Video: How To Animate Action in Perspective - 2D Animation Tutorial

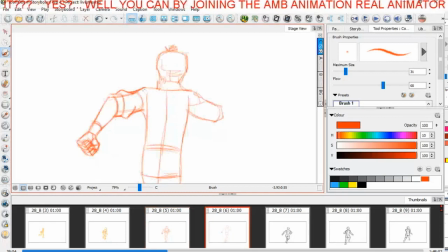[42:56]
spent okay but like for me having these kind of little stretches and drawn pulling on the garment those kind of little touches i love that if you love drawing then you know what i'm talking about
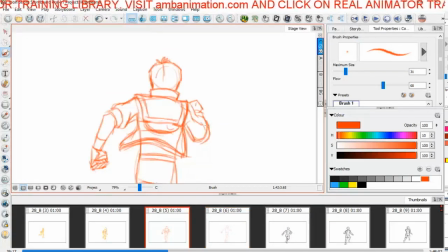[43:08]
if you want to you know if you want to bring your characters to life and you love drawing and you love you really care like this hair the garment stretch into that there you want to see that in your work you want to feel that in your animation then you know what i'm
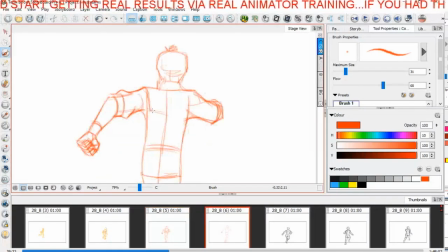[43:23]
talking about that's not going to happen in a in a rig never never ever okay it'll happen in a cg model but not in a 2d puppet rig because it's pure organic stuff you got to add it in you got to add that in so this thing is now curling this way similarly this won't be in a rig where we've got our
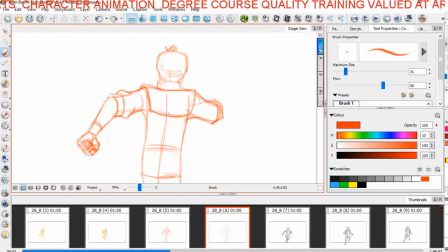[43:43]
backward shoulder blade hair is giving us some perspective okay whereas this one's going straight okay so this one's coming out okay so that's another thing that you're not gonna get if you're doing puppets and you might not want that which is fine and
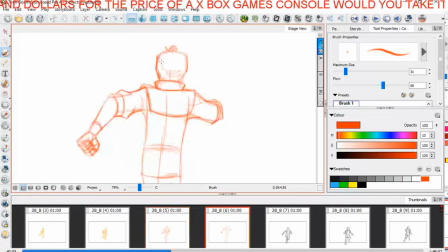[44:00]
I respect that but this kind of animation training is for people who want to have these real skills these old skills that are getting lost in today's generation of time-saving tactics so
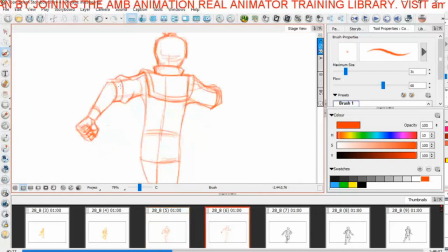[44:19]
there we have we have that going on there we'll probably be seeing a little bit of that there like that so yeah we're getting a nice pull and swing in there we're keeping some solidity in the form this jacket if it's going if he's going up then I'm not as I said I'm not gonna animate too much but that's gonna be coming down
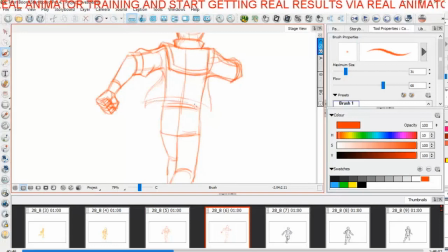[44:38]
on itself a little bit like that okay they're probably coming down maybe we'll see a bit of the inner sides of it like that they're like that just give it give it give it some dimension okay so we've got a nice shape like that we've got underside of that
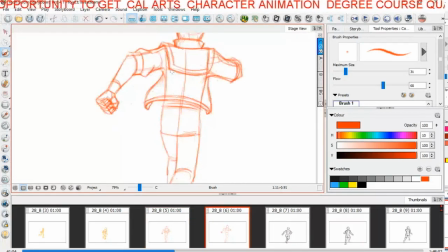[44:57]
jacket like that there we see a little bit more of this shape on the back there like that this is all that pretty much as is i might actually just
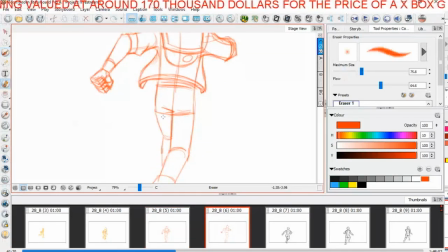[45:11]
put this line here increase that that square is a little bit low put that line there like that
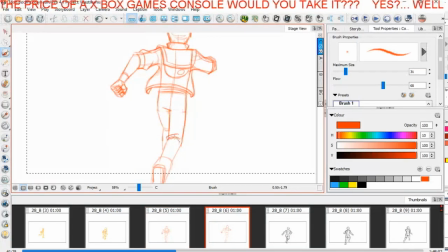[45:20]
and have this come here now we're going to have some pulling some more grease on there we really want to want to exploit the textures you know and we're doing stuff
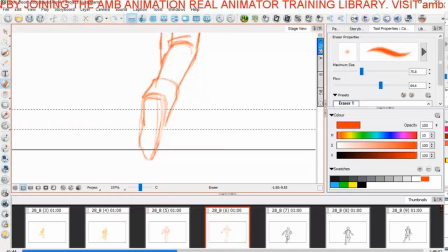[45:36]
like this let's talk about this shoe here let's get in close and talk about this shoe I'm glad I picked this drawing to do for you all because it just you know there's less of the moving camera which means we can really focused like this is
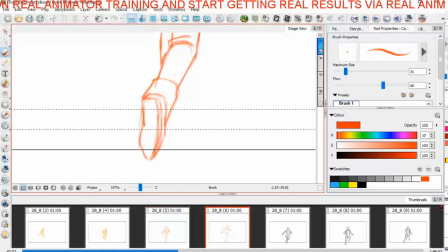[45:54]
turning into a pretty much a loop so I'm giving myself I'm breaking see this is essentially just a big shape like this okay but by by adding like this kind of thing in there I'm breaking it up and I'm gonna like add a a ring there to give myself heel and dimension
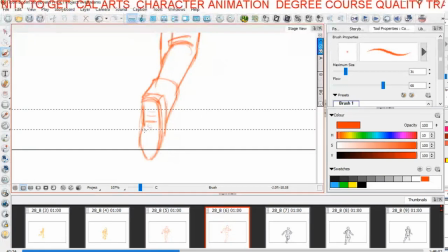[46:14]
in there like that you can even do like little things like that if you want to put in there but I don't that's not in the character's design it's very simple so there we go that
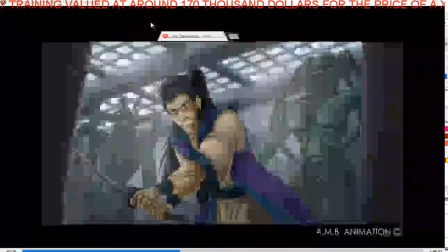[46:28]
is particularly that is that that section so let's have a little what I will do is is I will turn
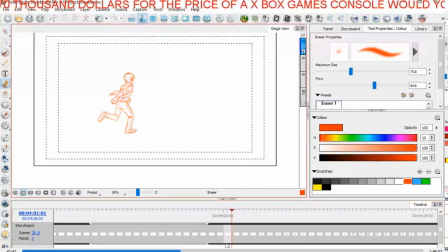[46:34]
off the other yellows so we can see we can see clearly now the yellow has gone okay so there we go okay so now we can see that now you see when when we okay we're getting solid in form
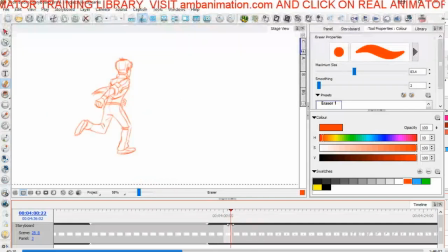[46:51]
and structure this is what I've dealt in my inner you know line structure shapes you're not going to have those qualities in your animation or your characters everything is going to be flat like if you're just sliding shapes around and
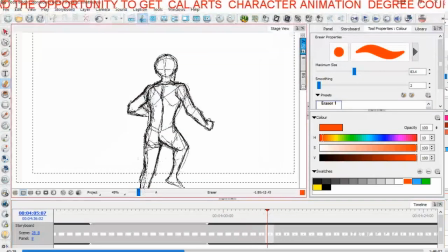[47:09]
and you can see in this section here we can see the working of the scapula the anatomical working of the the shoulder blades and you
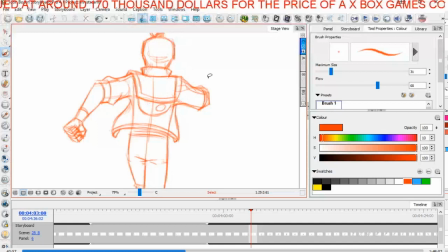[47:18]
can see the shapes okay with these shapes we
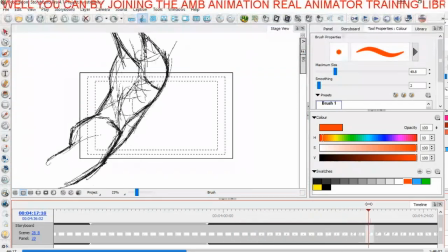[47:23]
can keep that in there so it's still going to be in our run this is where we're going to be doing our leap and our turn into our forward roll
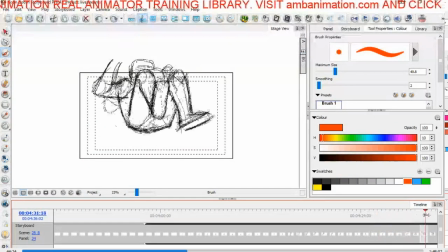[47:32]
and I think 44 minutes in we'll have enough time to get through
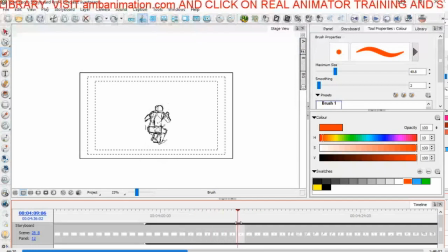[47:38]
this if I don't go through all these ones here and we pick it up here on the jump so maybe both these because there's a slight angle change between this
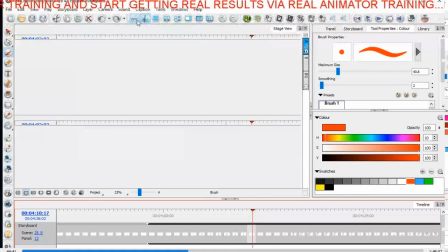[47:48]
one and this one so maybe I'll do maybe I'll pick it up from here and we'll continue
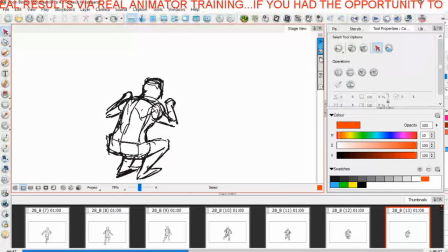[47:54]
on with that right so let's yellow him in
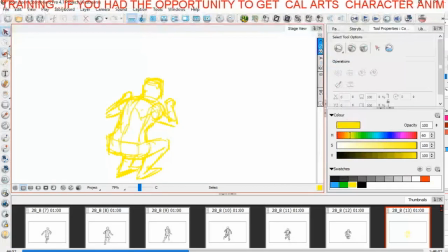[48:00]
and let's put a new bitmap layer so again it's the same deal okay this is an upper angle so what I might want to do here to help me out is I'm gonna think about this thing being the square
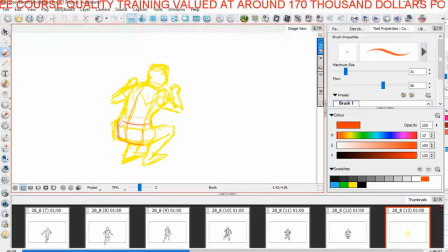[48:16]
which I have in the construction and we're going to have this more like square like structure on top like this and
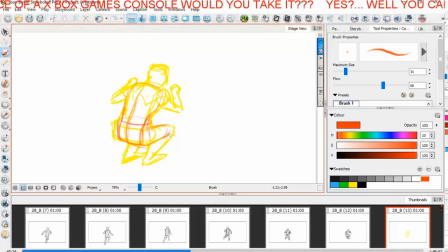[48:31]
the same deal with the trousers is going to be here with those wrinkles and creases going around and the same thing I mentioned about the clothing around here I might want to do some shape like this to help keep those
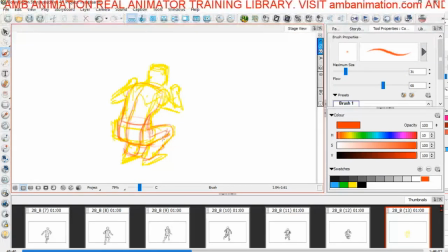[48:48]
things it's gonna be pocket he's got that thing along the side of his trousers that mark but we'll worry about those details later actually his belt is going to be hair so we want to know about the head okay the head is important the
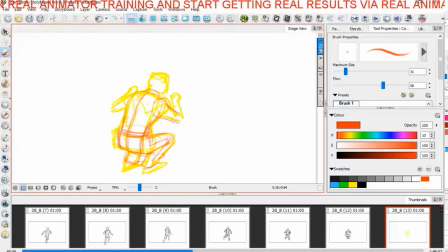[49:03]
arms are going to be hair like this we're going to see a triangle and a sort of like a square like this that's enough what I'm going to do for the hands